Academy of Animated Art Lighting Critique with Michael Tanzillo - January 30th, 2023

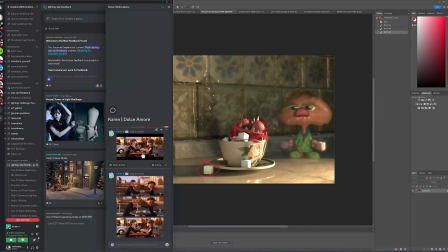Andre, you would know. Yeah, Ratatouille. One of your favorite. Yeah.
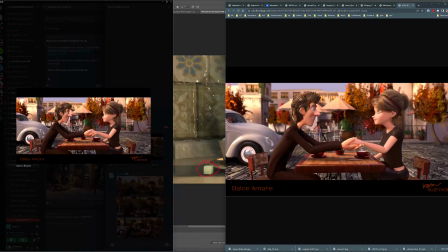Oh, yeah. I just got to go to. I was just at Pixar on Friday.
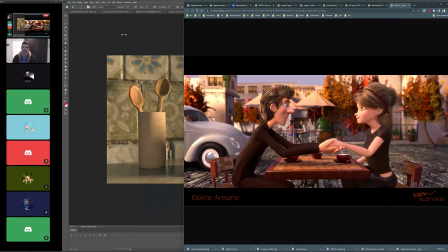I just went there to visit some friends, and they. It's really cool there. Actually, they've got.
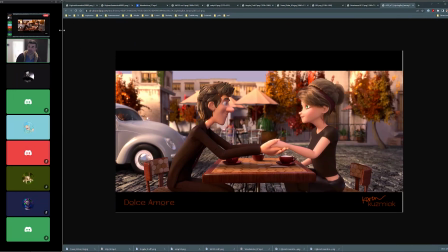They've got a specialty. Well, first off, they have a swimming pool on site, so there's that. There's also There's also a. Sorry, I'm realizing my camera is very dark. There's also a. Let's see, put that off there. There's also a.
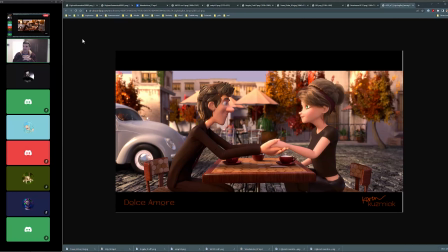They have a Pixar unique shop that's like just for that's only sells merchandise that there. So you have like character designs of the characters. That's really neat. Anyway, sorry, that's way off topic, but it's cool.
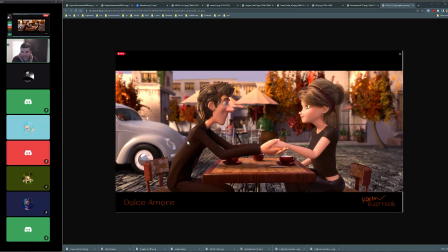They've got like character sketches like turned into kids t-shirts. That's really cool. So it was super fun to go there. Anyway, okay. Let's take a look at this, and then we'll find that reference go.
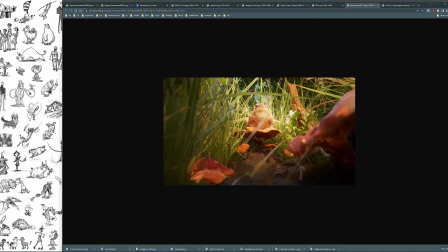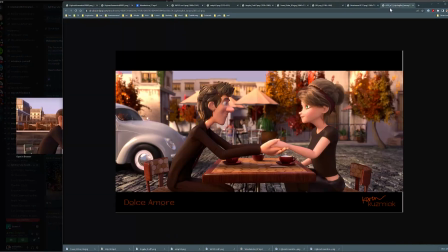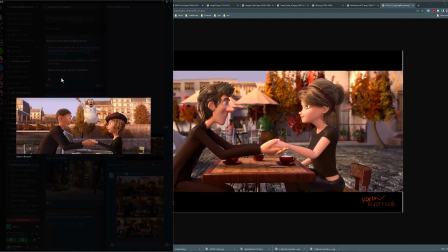So one of the things that's really nice about this reference is that you can see this like dark shadow that's back here. It really helps like separate the characters from the background. So what I think we can do
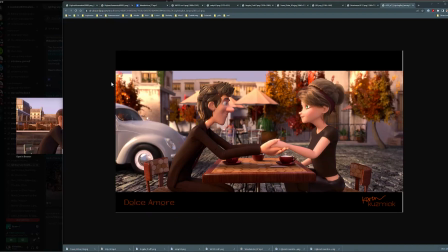is find a way to create some shadowing from like an off-camera building or something that's a little bit
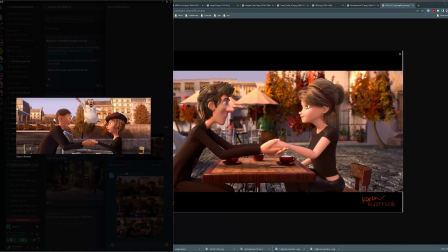stronger than we have here. Oh, hey, look at that! That's our characters from the cafe scene.
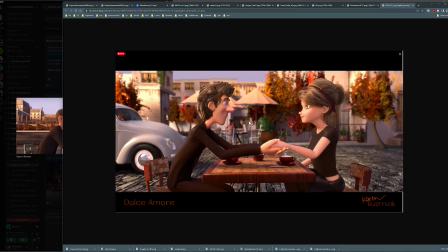I know those guys. And so that would be the biggest one in terms of
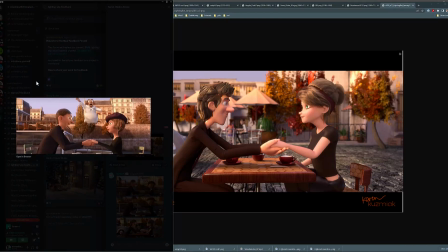maybe just changing the texture, the materials on the buildings on the back also. Yeah, just to darken them up a little bit. Yeah. Yeah, could definitely work.
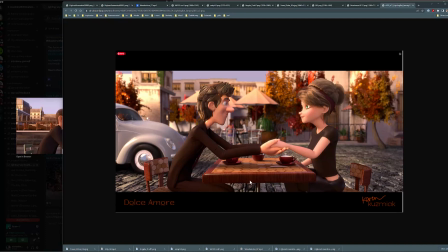Another thing that stands out for me is the ground texture here is there's a lot of displacement there. I would just minimize that. It feels like it'd be way bumpy. And then also at this level with the depth of field, like I think that
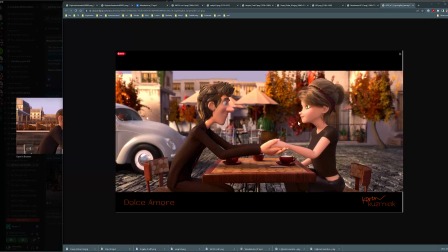these characters would be in focus, right? Because they would be our focal point. A shot like this you're going to do with a little bit of a telephoto lens, which condenses the space down a little bit. So I think that even like a little bit of the front edge of this table would go out of focus, and definitely this car would be out of focus.
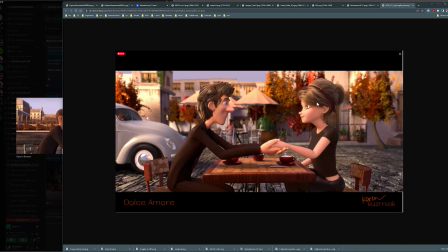So I think that we can keep just the focus on the characters themselves. Right. That's a last minute depth of field that I did just to submit to Lightbot. So I'm actually going to do the depth of field in Maya, so it'll be actually really nice.
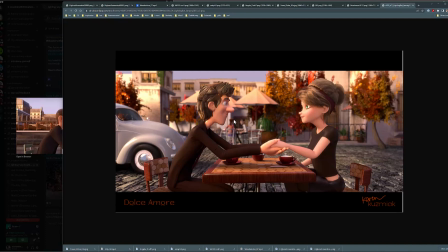Cool. Yeah, that's. I mean, ultimately that'll look better. It can be a little finicky if you want to make an adjustment. You just spent all night rendering something. True, but it looked. I did it on a past project, and it just looks so much better. So it's worth the time. I'm wondering if there's.
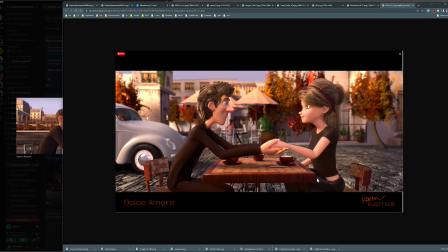Just because there's like some pinching points on their hips. Mm-hmm. I wonder if we can hide those somehow. And I don't know how. Like maybe it's just pushing the chairs in so the arm wraps around it a little bit, or something. But just something to be aware of there. Is that? Yeah, no, that's one of my notes too. It's the rig.
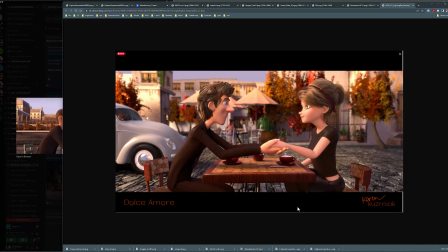They split the clothes when they bend, at least on her, and I fixed it on everything else except her skirt. I cannot. I don't know what it is. I have somebody else helping me, and they can't figure it out either. So I'm trying to make it really dark so that it's not visible.